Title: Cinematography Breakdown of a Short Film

Hey, I'm Jordan Dudek, and for today's video, I want to do a little cinematography breakdown of my latest short film, Empathy,
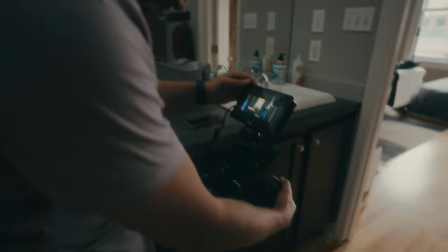(0:40)
and give you a behind-the-scenes look of what it took to get some of these shots and hopefully show you how you can do the same in your own short film.
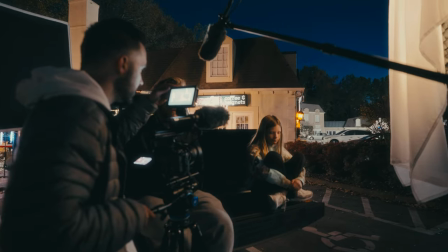(0:49)
I'll be breaking down the gear, the lenses, the composition, framing, color, all of that, and kind of just going scene by scene, showing you what I think sticks out, showing you what I think you need to know in order to get those same types of shots and hopefully you'll learn a lot on the way. This will be a long one but I think it'll be worth it so stick around and I think it'll be worth your time.
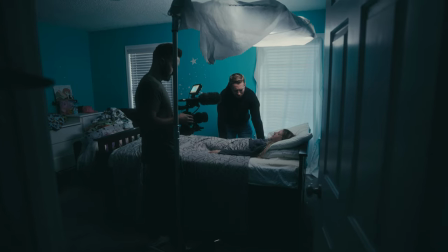(1:11)
None of these scenes or setups are super complex or groundbreaking if I'm being honest.
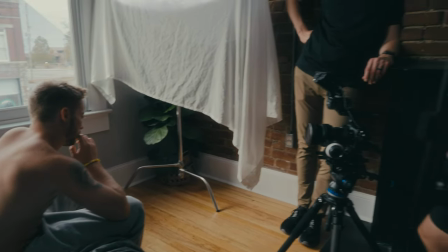(1:17)
A lot of them are just really simple and kind of as we were going we got what we needed.
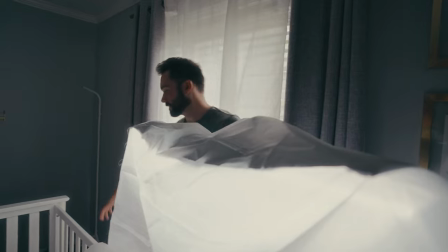(1:22)
I had an idea you know for lighting as far as what it was going to take and kind of blocking as far where the sun was going to be on certain
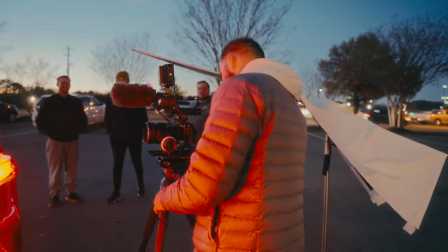(1:28)
scenes so you do need to take that into account it wasn't like i just pointed the camera and thought that what we
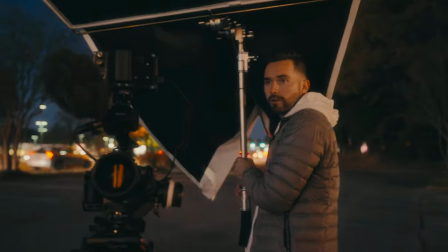(1:34)
had on camera looked good definitely had to manipulate some stuff but really some of the stuff was really simple so i want to be able to show you how you could do that so you can get the most out of your shoot days when you're in a time crunch like i know that we all are especially if you're a solo filmmaker for this film i was the director and the dp so you might find yourself in
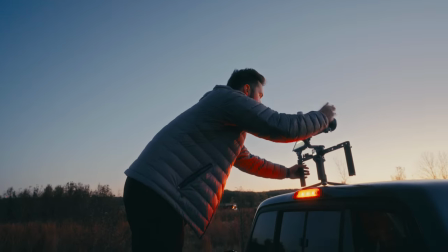(1:53)
that same scenario so let this film be an encouragement to you that even if you're working by yourself or with a small crew you can get some images that you're proud of because I'm proud of these and I hope maybe when you see them you're like yeah you should be proud of that that'd be nice that'd be great.
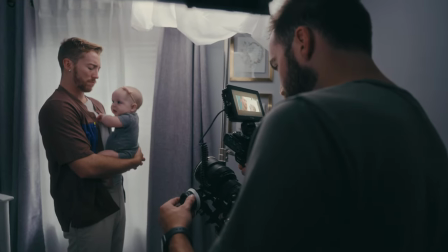(2:08)
As far as gear on this project I use the Sony FX3 which I use for pretty much all my projects and it's not because it's the
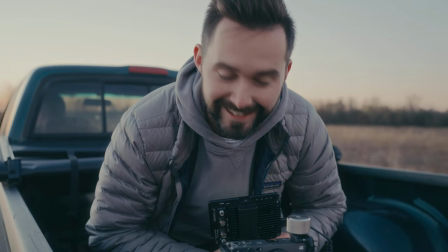(2:15)
best camera because really it's not it does not have the best image it doesn't have raw doesn't have pro res on paper it's not the best camera
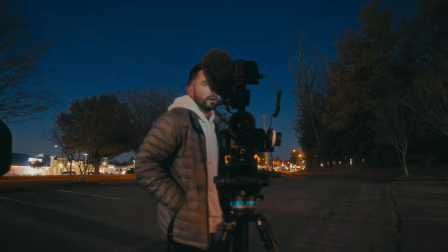(2:22)
but it's just the camera that works the best for me You know, it's versatile in all different scenarios,
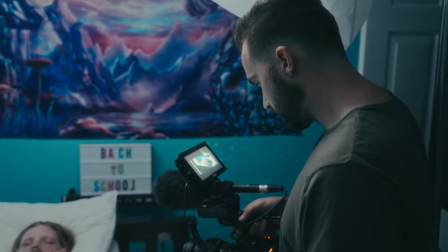(2:27)
and it's good enough for me because it's good enough for an $80 million Hollywood sci-fi feature film.
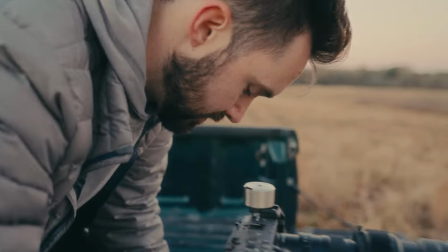(2:34)
So if it's good enough for them, obviously it's good enough for me. As far as lenses, I wanted to shoot this project in anamorphic scope. So you might have noticed that when watching that it was a little bit more widescreen. It wasn't 16 by 9. It's just an aspect ratio that I like, and you could do that in post even if you shoot on spherical lenses that don't stretch your image.
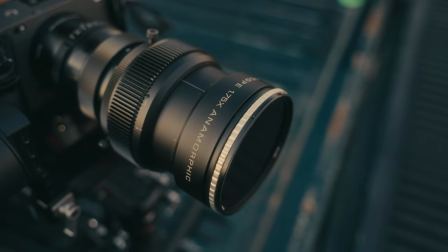(2:52)
but I use the Aviscope 1.75 times amber edition so that's why you know the flares are a little amber I think all the flares that we got were from the sun anyway so it didn't look unnatural if it was like you know a blue source that was shining and giving an amber flare so I think it worked out I like the amber flare on some of the anamorphics maybe not all of them but for the Aviscope I like it and then for the taking lenses which is basically the lens that you have to put behind the anamorphic adapter I use these Sigma contemporary primes which are really just super small.
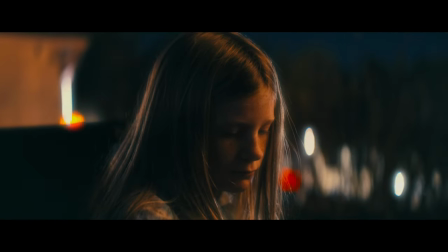(3:22)
I used a 45mm, 65mm, and a 90mm. They were just great to give a really clean look.
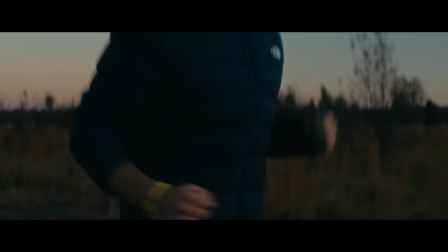(3:28)
The AvaScope already has its own character, you know, some swirl. It adds obviously the oval bokeh and of course the horizontal flare. And to me, that was all I really wanted. I didn't want to use a vintage lens on some of the scenes because it might have just been a little bit too much and not as clean as I'd like.
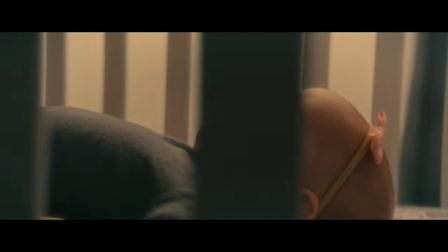(3:45)
But looking back on it, on some of the flashback scenes, I wish I did use some vintage lenses just to kind of sell, you know,
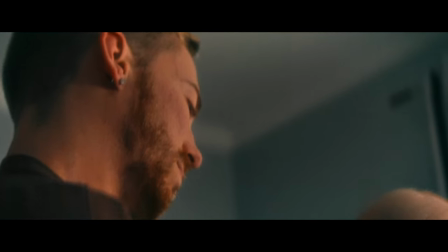(3:51)
this more dreamlike emotion that the sim was just didn't deliver.
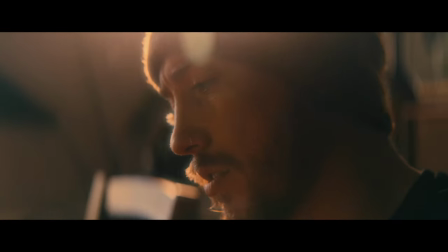(3:55)
I was able to kind of mimic it and post a little bit, but looking back, that's something that I would have done differently. With gear out of the way, let's get down into the breakdown.
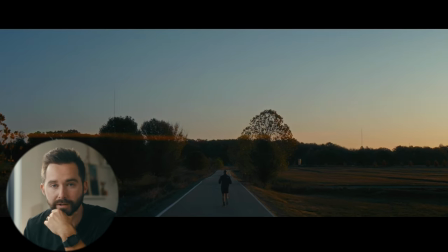(4:05)
So this is the opening shot of our short film, you know, really beautiful, had to wake up at 5 a.m. or something like that to get that nice glow. I think what I've learned in cinematography and just filmmaking is that sunrise and sunset, you might not necessarily actually want the sun in the sky at that point because it can get a little harsh.
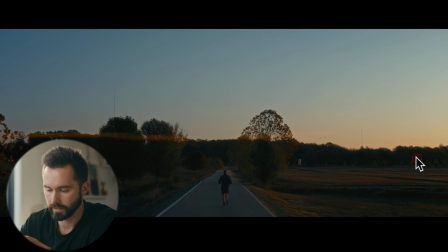(4:25)
You can notice here, you know, the sun is obviously there and it's obviously kind of dancing a little bit, but it's not very harsh and it's not really on our subject all that much because I think that adds a little bit too much contrast.